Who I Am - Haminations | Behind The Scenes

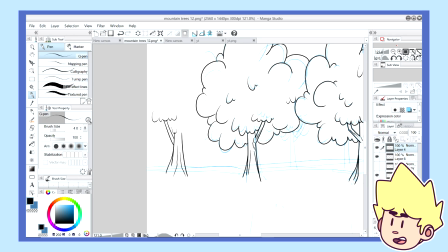[3:51]
So, since this was, like, my first time ever working for another animator and doing backgrounds for, like, animation purposes other than my own, I always wanted things to be, like, really nice and perfect,
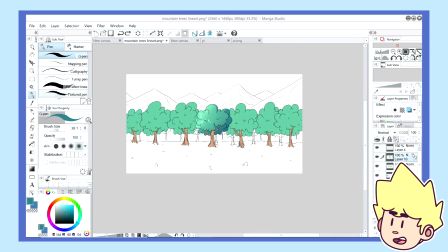[4:04]
where when I when I started out I thought this was
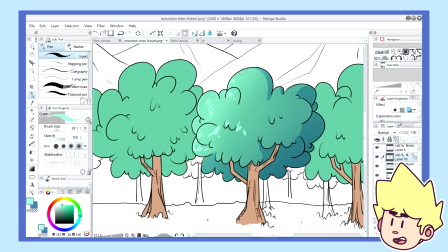[4:08]
fine and you know I'd make my backgrounds 100% effort but as the deadline started
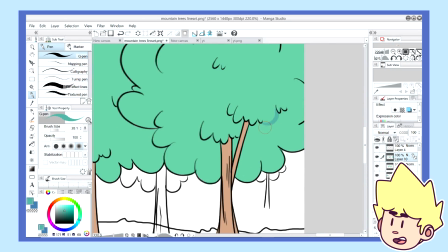[4:13]
closing in I realized that all this effort I'm putting into this one
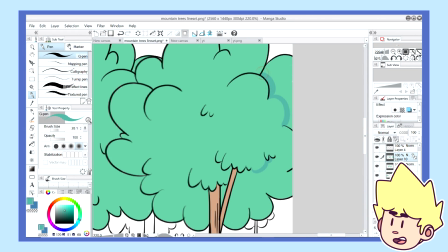[4:18]
scene that only lasts for a second probably isn't worth it I was putting in
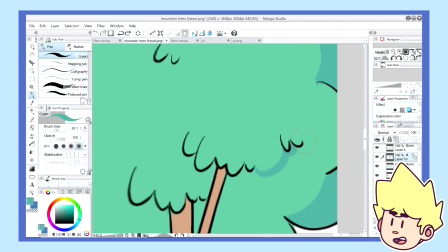[4:23]
enough effort to how much time this background like actually was going to last in the video so for example,
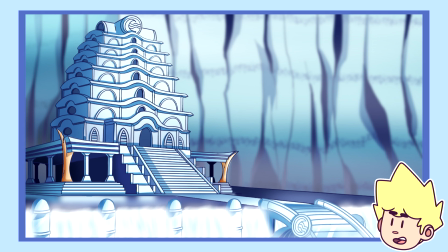[4:29]
you have this giant avatar water temple, and then you go from a nice little simple couch in a living room.
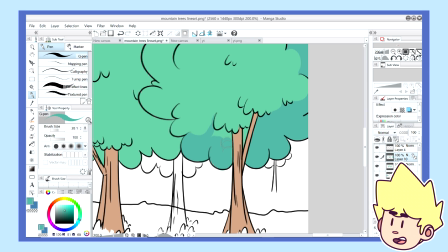[4:37]
And you can definitely see the contrast in detail from that ice temple, I mean the water temple, all the way to this couch. So this was definitely something I learned from the process of making these backgrounds,
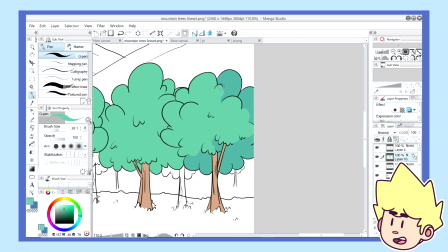[4:47]
and you know, and you really have to take time in for consideration, in that not every background has to be a complete Mona Lisa,
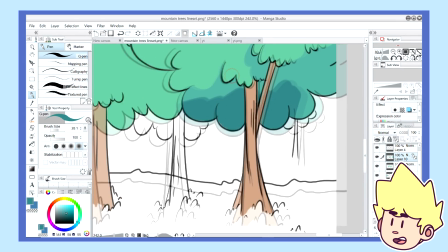[4:55]
if that makes sense. And honestly, sometimes simple is the better way to go than complicated.
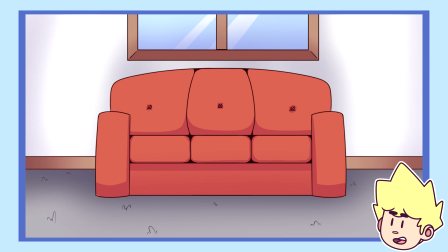[5:00]
Honestly, like this couch background really didn't need much else than a couch and a nice little wall with a little window frame in the back.
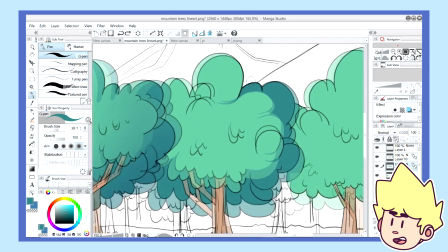[5:08]
So when making a background for something that's going to be animated,
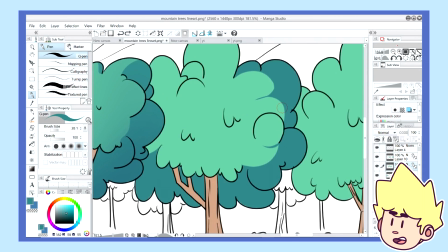[5:12]
you definitely have to make the drawing that's going to, you know, work with the person that's doing the animation.
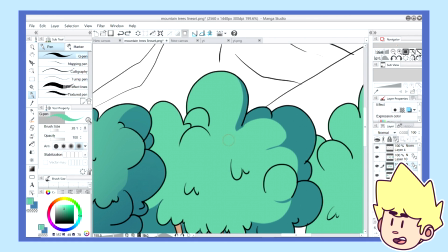[5:18]
So throughout the video, I was making these backgrounds for Annie and Bryson to animate over,
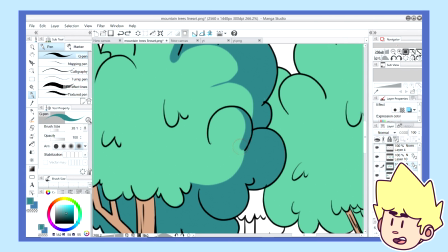[5:24]
and there were times that they needed extended backgrounds that they could animate.
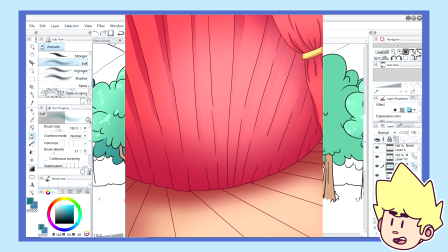[5:29]
Alright, so for example, here's this curtain I had to draw for Annie to animate over, and if you guys please go subscribe to Annie.
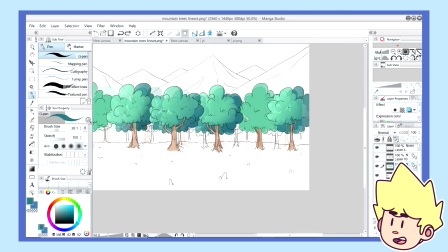[5:36]
She did a wonderful job on this video, and her animation was absolutely incredible to work with.
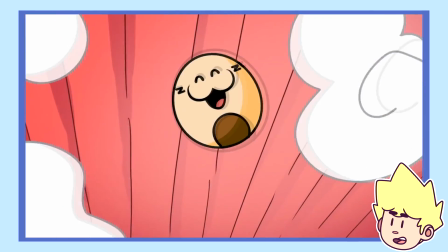[5:41]
So the background right here was used for the scene where Bryson had his hat and out jumped the ham into the air.
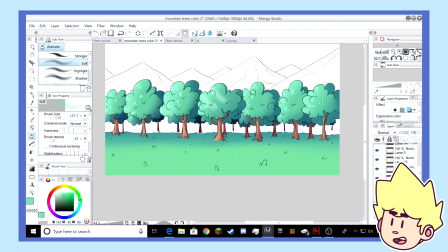[5:48]
And we knew that for this background we needed the camera to pan upwards to follow the ham as it moved into the air.
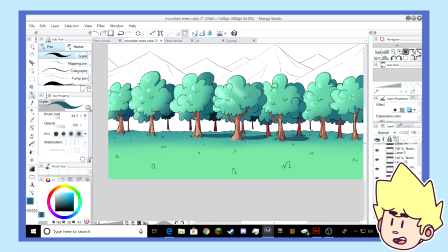[5:55]
So we used a canvas size that was double the height of the original canvas resolution.
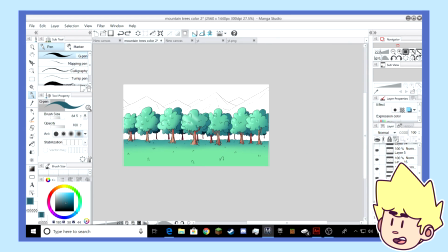[6:00]
And that gave us more room to work with so we could pan the camera up and down. We also did this for other backgrounds such as the hill extend.
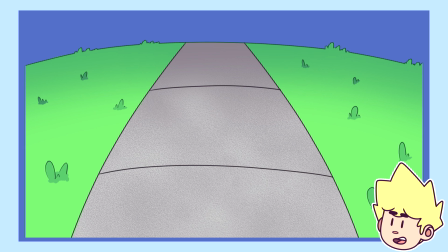[6:10]
This hill, we actually needed to make it move as Bryson was walking. so we
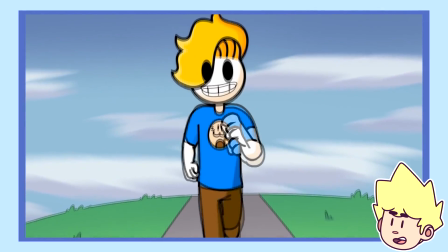[6:16]
had to make this background higher up and then we allowed
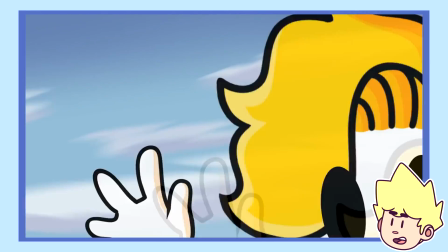[6:21]
Annie to move the background down as Bryson was moving and this brings me right
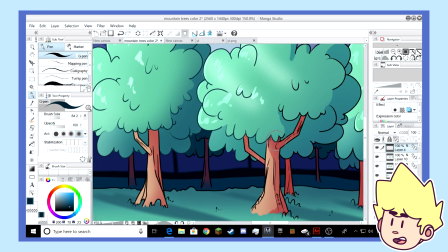[6:26]
into the next topic of smear backgrounds or moving backgrounds so there's like a
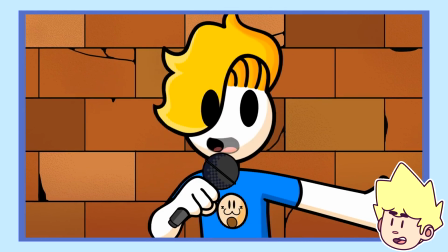[6:31]
scene when Bryson throws the mic and it flies through like this little like brick wall that it flies by until he catches it on the other side and during that That whole movement as the microphone is passing through the brick,
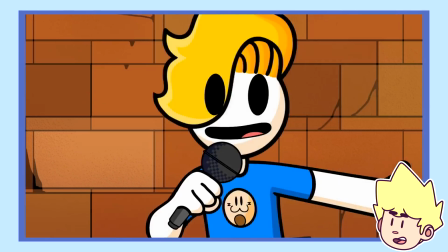[6:44]
that's a huge smear frame. I think it was built into just like four frames that I used.
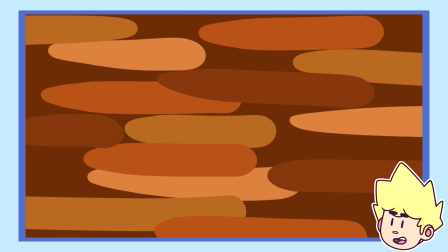[6:50]
I just used four frames for that of just random just like little streaks of brown that helped with just a quick movement.
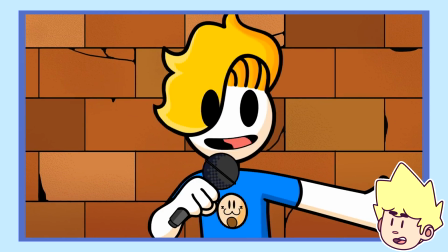[6:58]
And when you put it together in animation, it looks like just any other ordinary movement and there's nothing that looks weird about it.
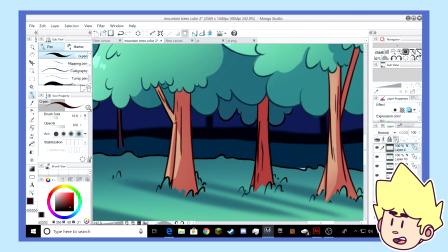[7:05]
I mean, with smears, it's just a lot of, like, blurs, and you don't have to overthink it too much.
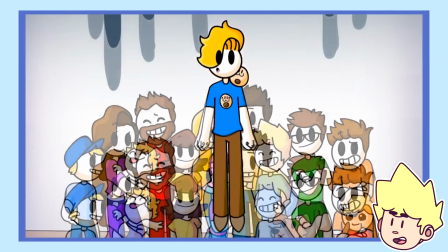[7:11]
And I also did one when he's shooting up into the air at the end, into the night sky, as, like, the sky is moving behind him.
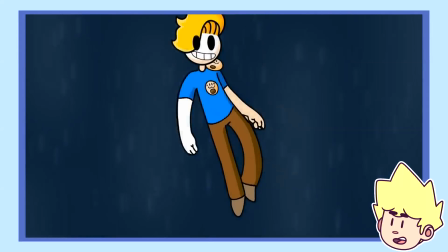[7:18]
That's just all smear frames going.
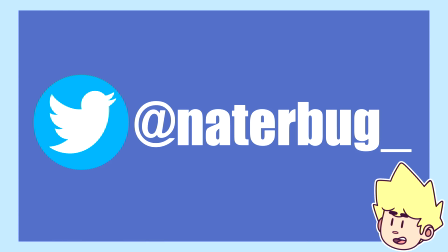[7:19]
I'm also going to be posting a lot of the backgrounds I did for Bryson on my Twitter, so if you want to head over there and give it a follow, at natorbug underscore, I'd seriously appreciate it, first off. And if you want to just see more of what I did behind the scenes, then for sure and go check it out.
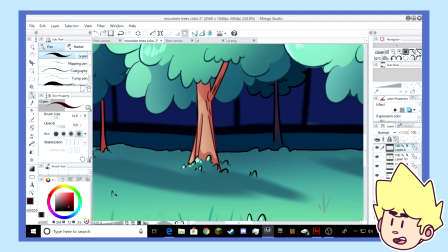[7:35]
And with that, I'm going to be wrapping up this quick little behind-the-scenes video,
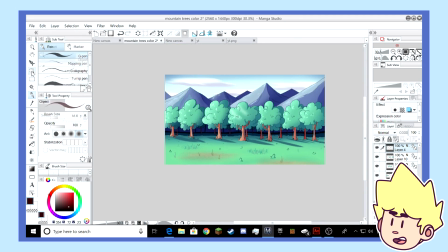[7:38]
and I hope you guys all enjoyed my little rundown of, like, the process of, like, background creating with an animation,
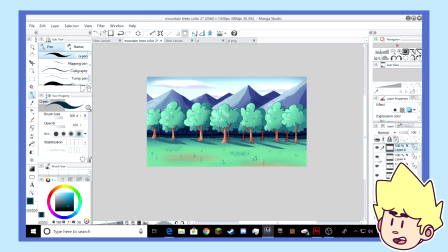[7:45]
and hopefully help some of you guys that are interested in starting backgrounds or, you know, any of that type of stuff.